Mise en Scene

Welcome students, film studies students. This is Professor Inglet, and today I wanted to talk about film subject, setting, and composition, which is known as mise en scene. Let me share my screen and pull up the PowerPoint.
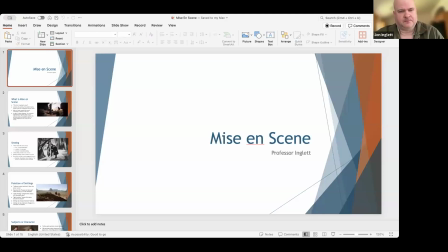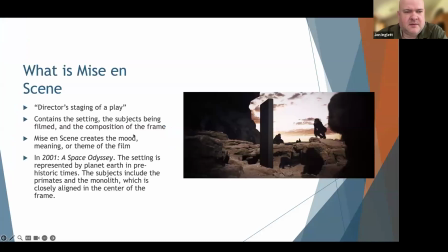All right, mise en scene. What is mise en scene? Mise en scene means in French, a director's staging of a play. And the mise en scene contains the setting, the subjects, the characters within the film, and the composition of a frame.
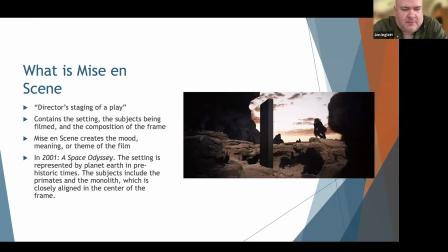Mise en scene creates the mood, the meaning, or the theme in the film. To the right here, I have a picture of 2001: A Space Odyssey, one of the opening scenes.
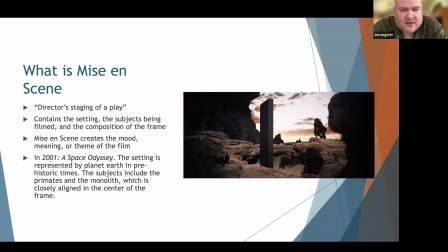The mise en scene contains the setting. The setting's represented by the planet Earth in prehistoric times. Mise en scene focuses on the subjects. The subjects within this frame include the primates and the monolith, which is in the center.
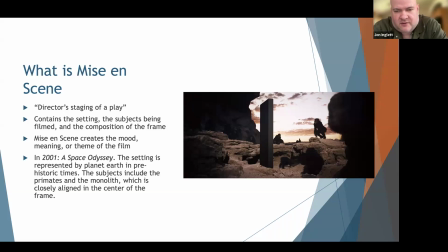And the monolith is closely aligned in the center of the frame. That's called symmetrical composition.
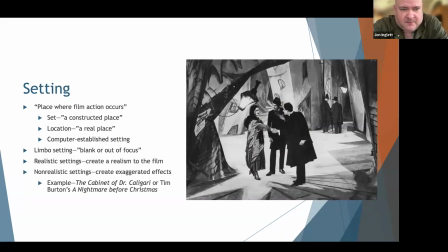One aspect of mise en scene is the setting. Setting is the place where the film action occurs. You have basically two types of setting. You have a set, which is a constructed place.
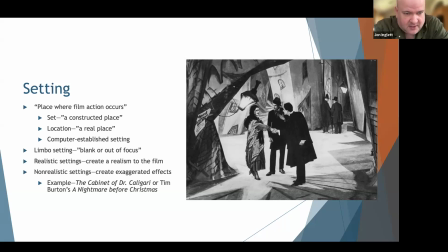Then you have location, which is a real place. You also have a computer established setting these days. The computer can create all kinds of settings. A limbo setting is a blank or out of focus setting. You have two types of settings.
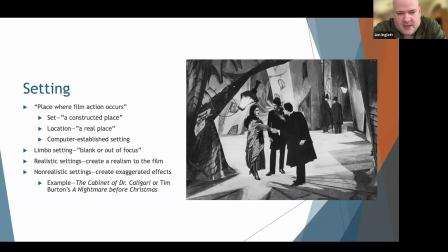You have a realistic setting, which creates realism to the film, and you have non-realistic settings, which create exaggerated effects. In this picture, we have an example of a non-realistic setting. This is the cabinet of Dr. Caligari.
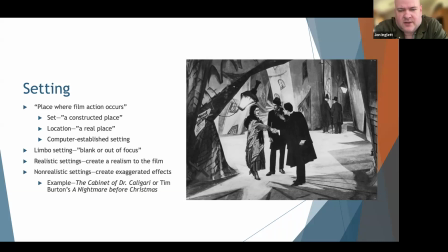And you can see all the distorted angles within this set, a constructed place. And the characters within the set are wearing some interesting clothing as well. Yeah. Another type of non-realistic setting you can find in Tim Burton's films.
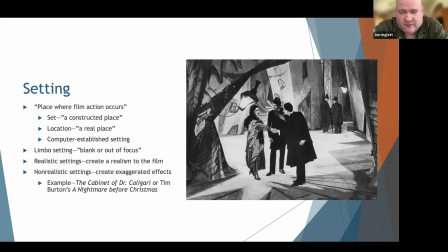In Tim Burton's A Nightmare Before Christmas, and some of his other films also have non-realistic settings.
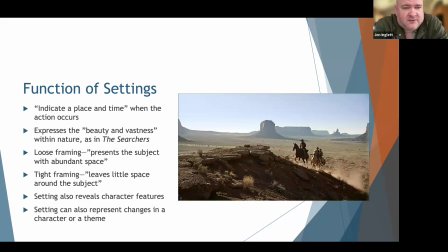What is the function of settings? Functions of settings can indicate a place and time when the action occurs. Setting can express beauty and vastness within nature.
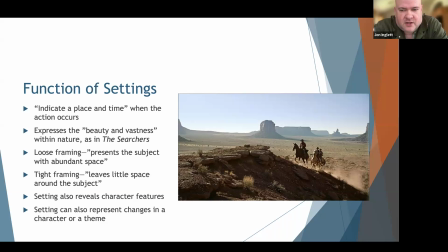And in this scene, we have a picture of the searchers. You have the cowboys coming up the hill, and you have the background. The cowboys are in the foreground or almost in the foreground. Then you have the background of the Western civilization.
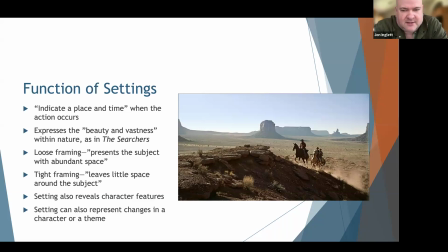You have loose framing, which presents the subject with abundant space. In this picture of the searchers, this is an example of loose framing. In contrast to loose framing, we have tight framing, and that leaves little space around the subject.
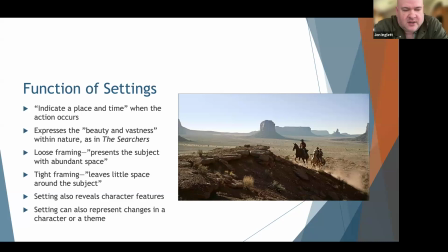Setting also reveals character features. Setting can also represent changes in a character or a theme.
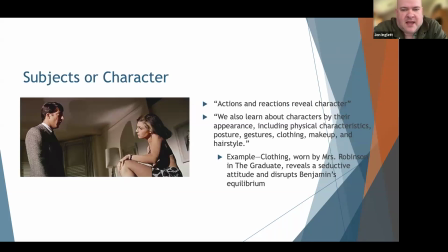Subjects is the next focus. Actions and reactions reveal character. We also learn about characters by their appearance, including physical characteristics, their posture, the gestures that they make, the clothing that they wear, the makeup, and the hairstyle.
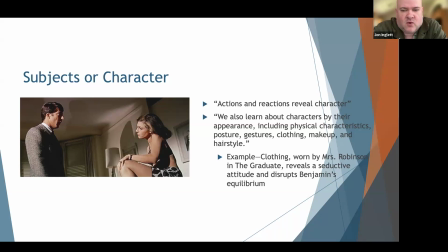Here's an example of clothing worn by Mrs. Robinson in The Graduate, and she reveals a seductive attitude and disrupts Benjamin's equilibrium. And you can see on Benjamin's face, you can see he's somewhat startled in this particular scene.